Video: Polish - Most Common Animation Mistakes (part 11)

Welcome back to another FNA and this is part 11 and the last part of the most common animation mistakes and today it's all about polish. Polish is tricky if you don't have enough time to get there and this is why I recommend to my students to keep their shots short. Three to five seconds, five to seven, ten is kind of long. Anything after ten is very difficult to get to and you do want to get to the end where you really get into the nitty-gritty, the frame by frame, all those little extra details that gonna make that shot really work and sync and what am i talking about well let me show you
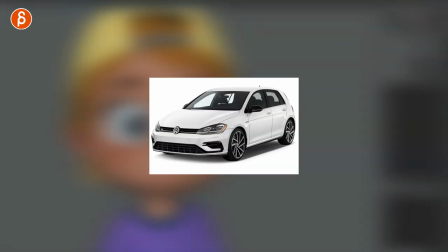32s
your animation shouldn't be something where imagine your animation looks like one car and then your polish looks like another car it should technically be you're
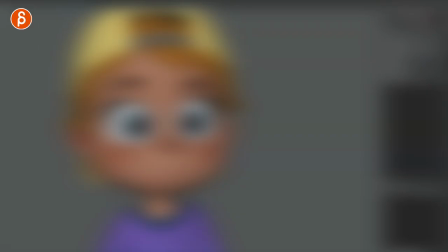41s
blocking tells the whole story everything is there all the information all the story beats and the timing and the acting choices and that represents let's say a dirty
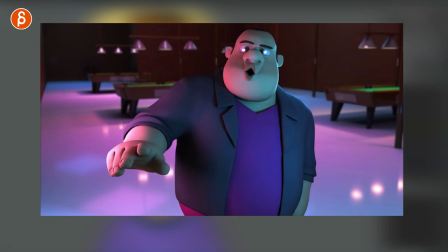49s
car but when you get to polish you're gonna just add the final detail and as the name says you're gonna polish it it's the same car just clean
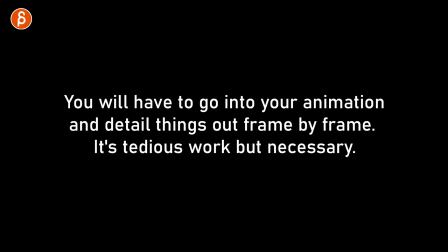56s
and polished so polish really means that you're going to go into your animation and detail the things out frame by frame it's tedious work but
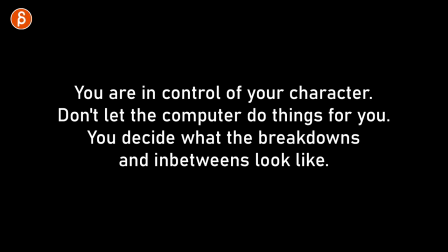64s
it's necessary you're in control of your character so don't let the computer do the things for you you have to decide what the breakdowns
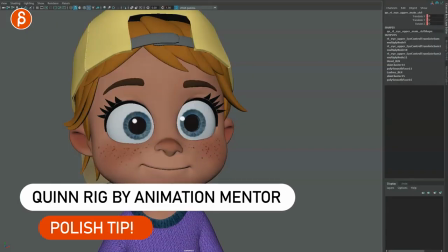70s
are and what the in-betweens look like and speaking of which if you have the shot i showed this before in a previous fna but if you look at
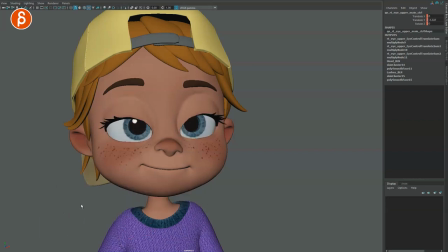76s
this blink you can see that it's all very even in terms of how it opens and closes what are you going to do in polish if i move forward here you're going to have one side that's going to be slightly offset the ease in is going to be ever so slightly different and
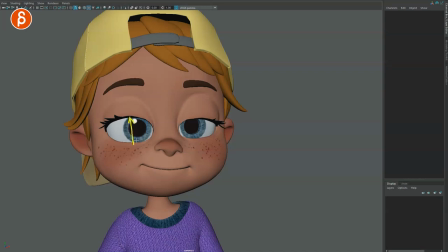91s
you can see that there's an offset in these two eyes you have this part that's a bit more open than this section here and you don't want to repeat this on the same side you can always change that into opening it up on this side if you go a step further this is
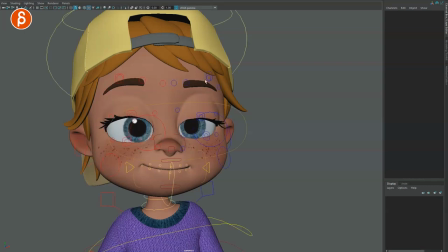105s
just the eyes for a previous example but if you have something closing like this here you probably want to go in there and add a little bit of influence in the browse depending on how the action is when you have a dialogue and you open the mouth here you can see that only
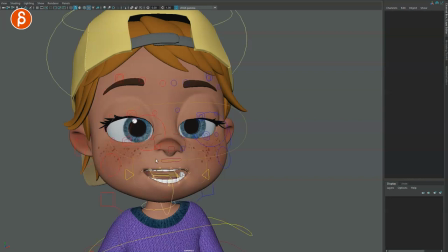120s
this section is influenced but you're gonna have to think about well if i want to do more you might have to go in there and just move a little bit of that tip of the nose and you have a controller you can also look at moving more of that same thing if you
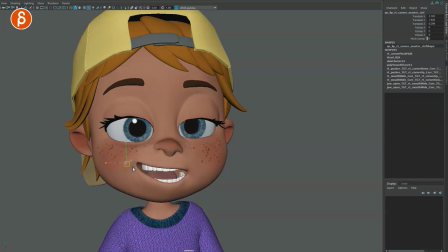136s
have a smile and this goes up now this is built into the rig as you can see where the cheeks go up but if you want to do this and you really think about the influence of the cheek all of this is going up and it's pushing the skin and the flesh up there so what you can do is also move this part of the skin up a bit let's go to another example let's say feet so one of the common
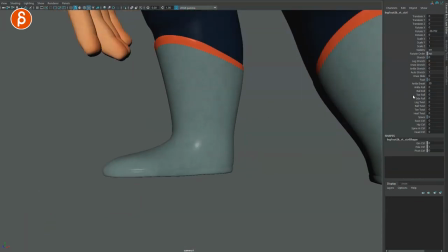155s
things is that if your character takes a step or moves the foot what people do is they activate the foot roll right so you're
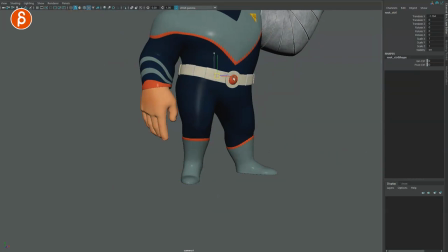162s
gonna have a foot roll sure but what if the character is actually moving this way this is what i see a lot of times is that the
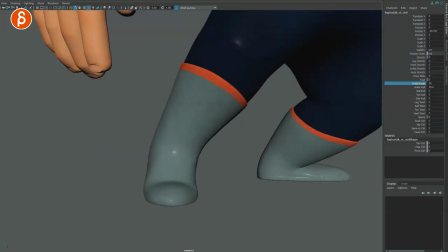169s
students just activate the foot roll so again if you look at this this feels slightly off because you do have a force that goes this way the character is going this way but there is a bit of a break in this pose so what you can do is either you take that and you
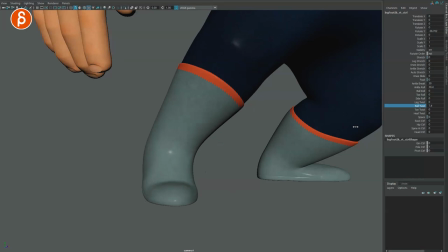183s
swivel it out so you have a bit more of a nicer curve so it's not so broken and it also depends on the camera angle but that will have a nicer flow the body is pulling this way so this back side of the foot is going to go this
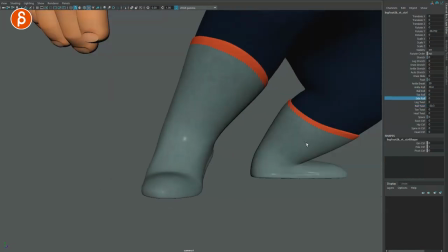197s
way as well but technically you can do more if that force really goes to the right you can start adding like a side roll like this and if you want more compression on the foot you're going to take the toe control and you bring it back down and depending on the pressure of the foot you might even have to add
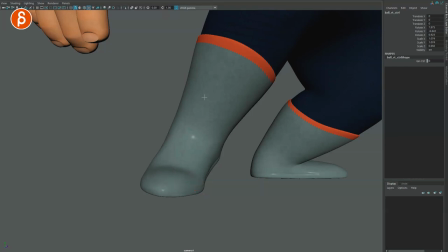212s
a little bit of a squash so now you have this force of the body going over it takes the foot with a little bit there's a slight pivot but there's still pressure on this and if you do a squash you even feel that that pressure goes down so all of this
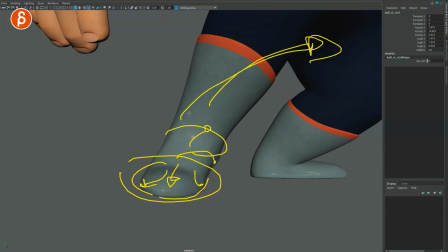227s
section is still pushing down while the rest is being taken by the body and that's a lot of lines here same thing goes
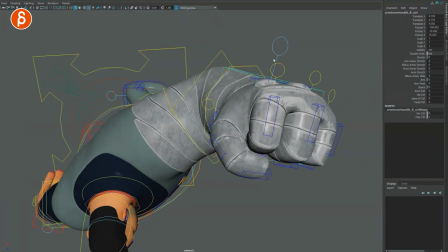235s
for hands so let's say i have this character and with this rig you can change it so if i select this back here you can change it to
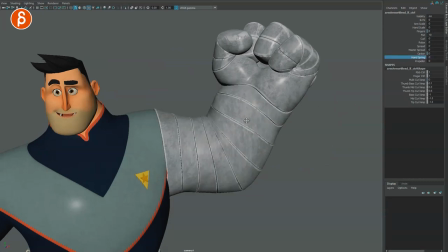241s
the hand spring right but let's pretend that this is a transformation that the character wants to go through and it's kind of signaling to the